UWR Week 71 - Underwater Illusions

Okay, hey guys, and welcome to week 71 at the underwaterrealm.com video blog. This week we're going to be talking to you about some of the illusions that we create underwater to make a kind of a controlled, finite body of water feel like the infinite ocean that our stories are set in.
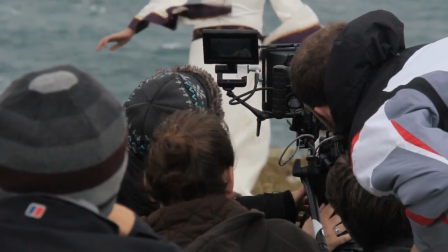[0:27]
So we started off with our 12-away shoot. So this is following on immediately from the Tintagel shoot that we did last year in October. And the idea is to try and take a very, very small body of water, in this case 4 meters deep by 4 meters by 5 meters wide, and make it feel like the ocean floor, or sufficiently like the base of a cliff. Now there's a few things obviously missing from a tank of water. We're actually using the pool at CNC, thanks to Dave Millen and the team over there who have been incredibly helpful.
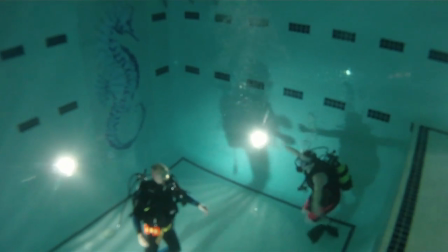[0:59]
In fact, you may remember way back week one on the blog, the first time we used scuba equipment was in the CNC pool.
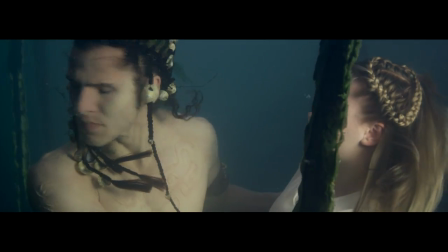[1:05]
Very, very small, but with the right amount of movie magic, we were able to make it feel and look like the bottom of the seafloor. Now, the way we did this, first of all, we just had to tackle each one of the problems one by one.
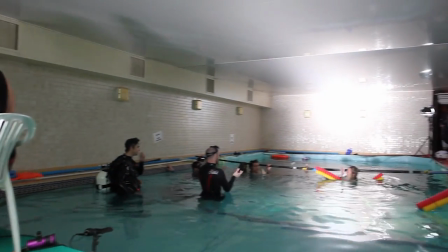[1:17]
We already had control over the visibility, thanks to it being a closed circuit of water, but we also had control of the temperature, which was a really big bonus for us.
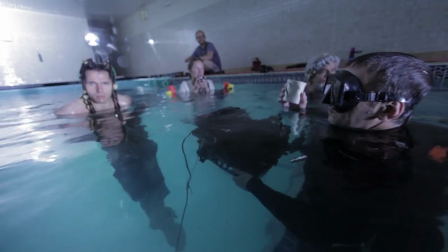[1:26]
We needed to make this pool look like the sea. So we started off thinking, what if we green screened it?
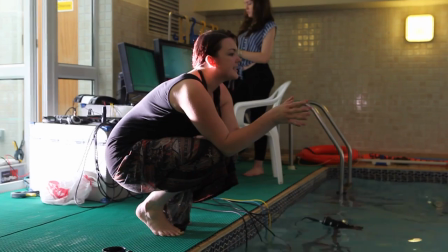[1:32]
What if we lined each of the three walls that we were going to be looking at? We lined each one of those with green
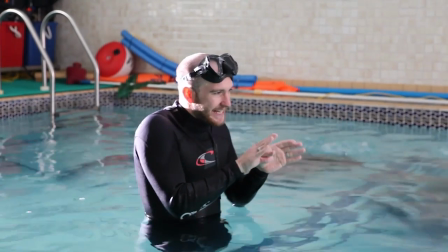[1:37]
screen and then just dropped our actors in front and keyed everything out and added the ocean in post. Now, what that may seem like a good idea, or at least maybe a bit of a George Lucas idea in the first place, but a good idea nonetheless, when you actually come into practice and doing it,
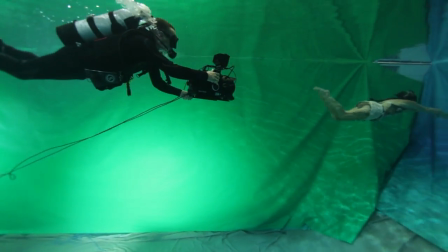[1:50]
aside from fighting all that green spill, you also lose a number of the magical things that happen when you film through almost like a viscous,
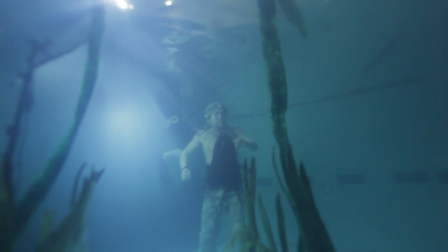[1:59]
semi-translucent body of water. It means you don't see any of the shafts of light as the light's flickering on the surface.
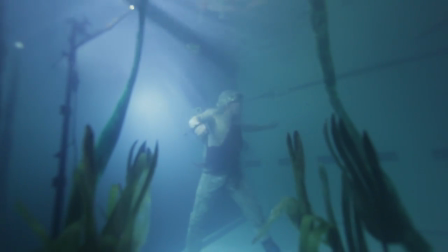[2:05]
You don't get any depth information as your actors or any of the objects in your scene get closer and further away from the camera.
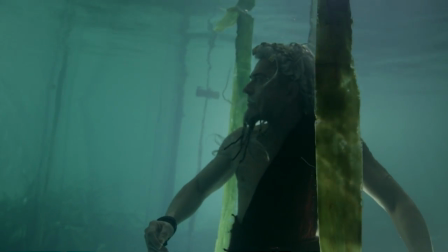[2:12]
If the water's clear enough to shoot green screen, then you're just going to get a completely clear image. So we decided that we needed to come out with a new approach. And in fact, that new approach was a very, very old approach. We started looking at some of the techniques that were used in cinema before visual effects were particularly prominent. We started looking at the technique of using a traditional matte painting. A matte painting usually would just be a very, very large screen that was put up at the end of a set to make it look as if it went on into the distance.
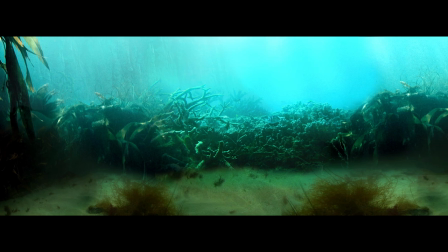[2:41]
We started thinking, hey, what if we could create a really high resolution image of the ocean floor from a certain perspective,
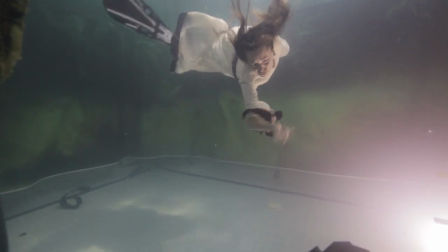[2:48]
where you could see the sand trailing away into the distance and then the blue water falling away into infinity?
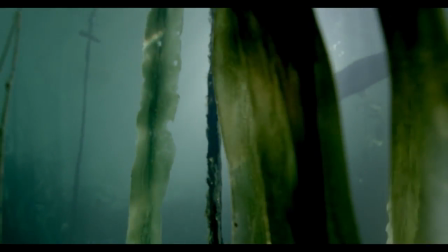[2:54]
What if we could take that, print it on a huge vinyl canvas, and then hang that inside the pool,
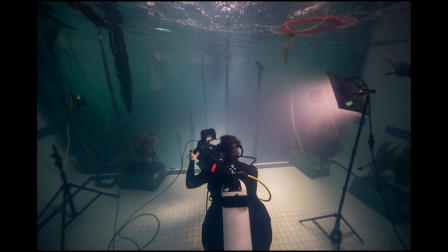[3:00]
covering the three sides of the pool covered in tiles, so that when we look through a lens,
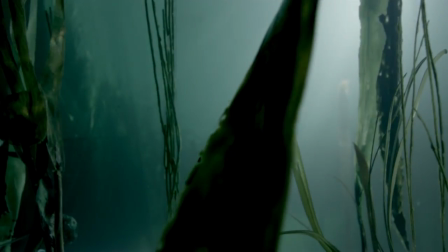[3:05]
especially a telephoto lens, wide open on the aperture so it's blown slightly out of focus,
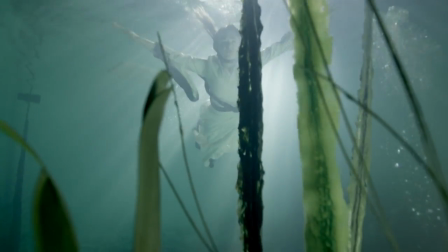[3:10]
murk the water up a little bit, bring our talent into the foreground, then in the background all you're going to see is this kind of illusion,
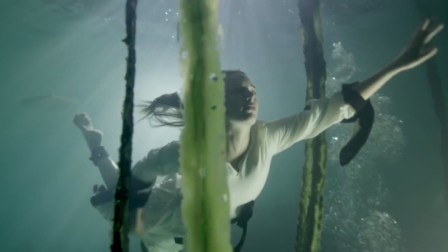[3:16]
this suggestion that the water is falling away into infinity. So that's what we did.
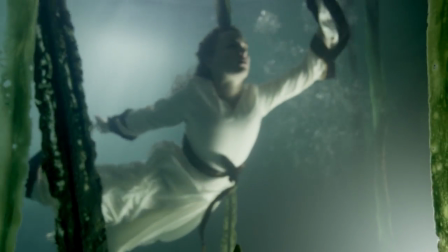[3:21]
For 12-away, we commissioned a 13 meter by 4 meter canvas based on a high resolution image that we created in Photoshop,
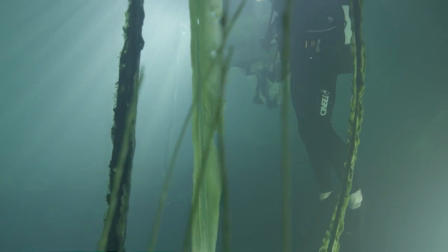[3:28]
lined the pool with that, murked the water up, and then with the help of a local artist called Scott Gleed,
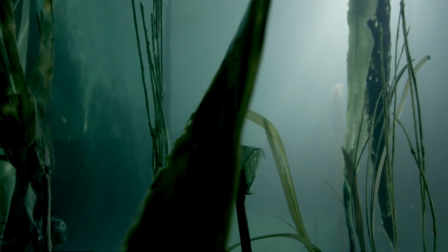[3:33]
who produces very, very high quality synthetic seaweed for use in aquariums, we actually dressed the inside of the pool to make it look like the ocean floor.
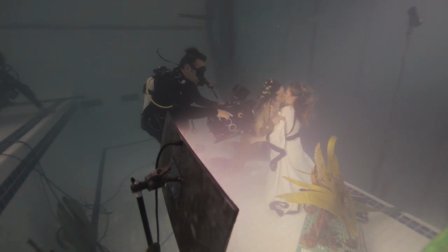[3:42]
And the technique worked really, really well, to the point that we decided that for our next big shoots,
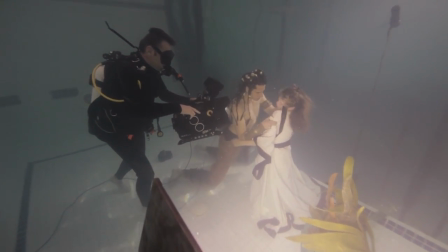[3:47]
those of the year 1588 and indeed 149 BC, we were going to take this illusion up a notch.
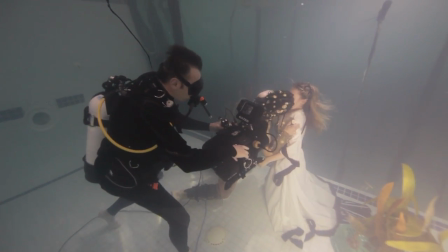[3:53]
We were going to try and do it on a much, much bigger scale, in a much bigger pool, with a much higher level of interaction from the actors. So let's start off with 1588. 1588 required an entire village of Atlantean people to be scavenging the detritus from the battle. That meant dragging cannons and barrels and ropes and chains across the floor of our ocean set. But we hadn't actually got so far as developing the ocean floor yet. We'd just seen it in the distance.